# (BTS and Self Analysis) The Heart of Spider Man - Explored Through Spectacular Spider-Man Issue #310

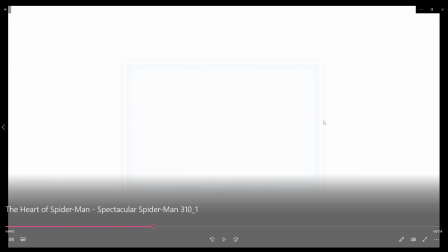remember I think before this section I had I think a lot of things that happened and i i couldn't get to it yet so i just
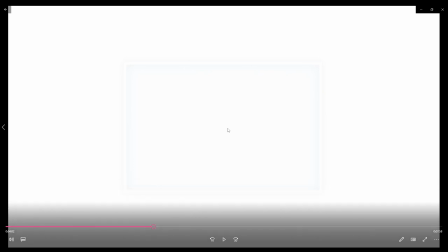started it and i had the idea i had the music down for what i wanted to do i had already been thinking about the the you know the tearless tear zoo music for when he talks about ketchup i just hadn't made it edited yet just things
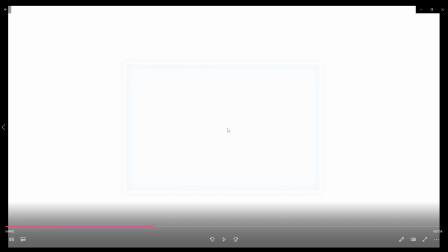that happened i fell down the stairs classic um it's it's just like so this was a bigger gap which i think is why i think the later sections of this video have like a
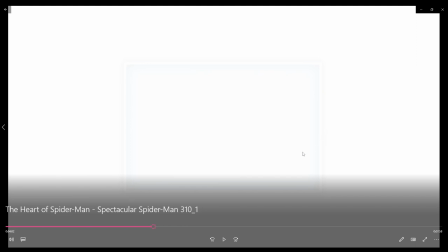much more developed um execution
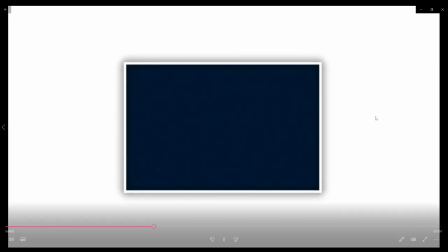in the beginning i love this i
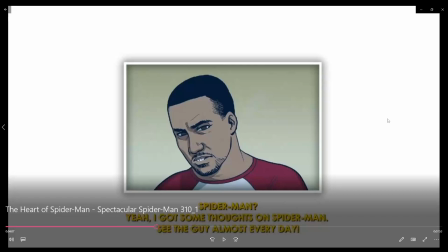i also do think it was a good idea to have because it's like you learn later that this is this is all like interviews for a documentary right and i wanted to make sure i had it like look like it was being like you know a recording of someone talking because in the comic obviously it's it's you know it doesn't
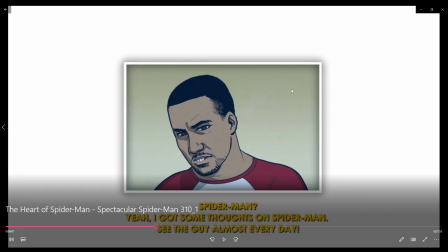have this the frame and it doesn't have the the filter i'm placing over it the visual extra visual stuff i did but for this i wanted to make sure it was like very clearly like video this is a recording of
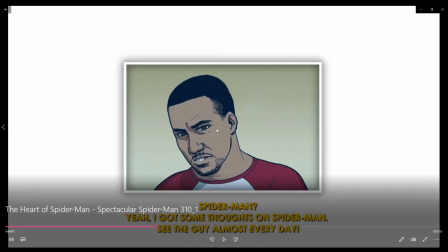someone from the get-go i love this this is funny oh
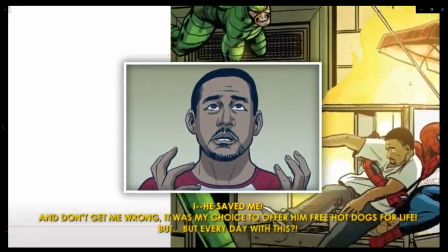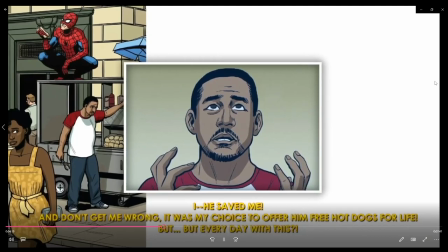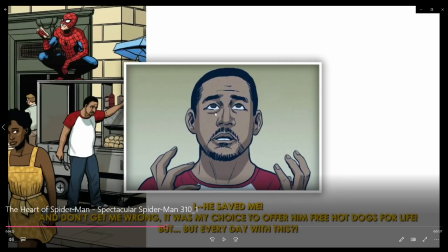yeah he's moving a little bit too that's so you can have it i think it's like a what was it wiggle like um expression or something
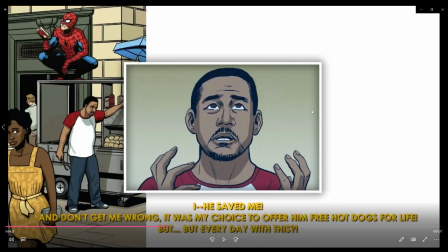where i was able to get him like to move a little bit so it really does look like he's talking in this recording and he's moving and
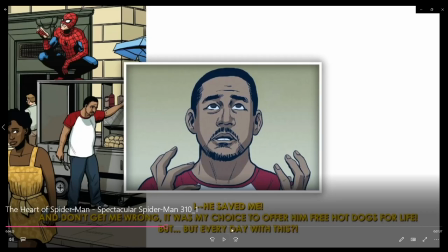it's like an actual like thing i
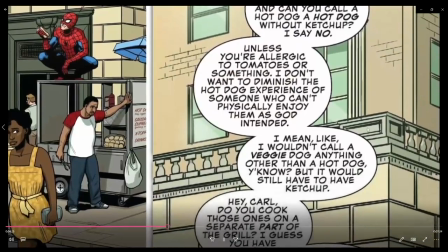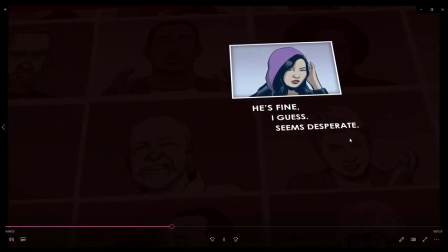love the tears you bit so good it works great if you haven't seen the animal tier list type stuff
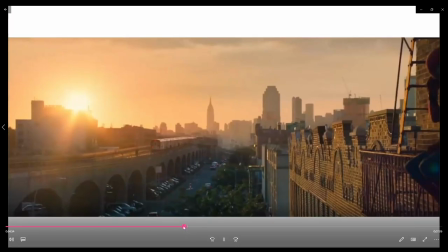um going oh i do like the transitions here
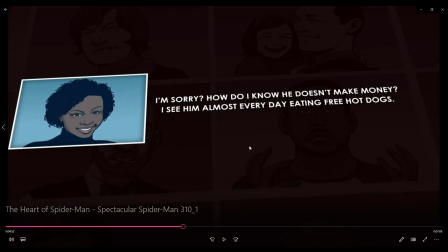uh also before we get to that actually i do want to talk a little bit about one of my major criticisms of this video is and this is kind of like it's been a problem i think for the past couple of projects maybe not the Super Metroid one as much but definitely I think this one and and arguably the
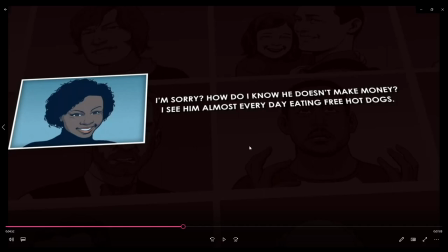Yu Yu Hakusho one where there's just not it just doesn't feel very analytical or analysis it feels like I am it's like more of a showcase in a very edited visual manner but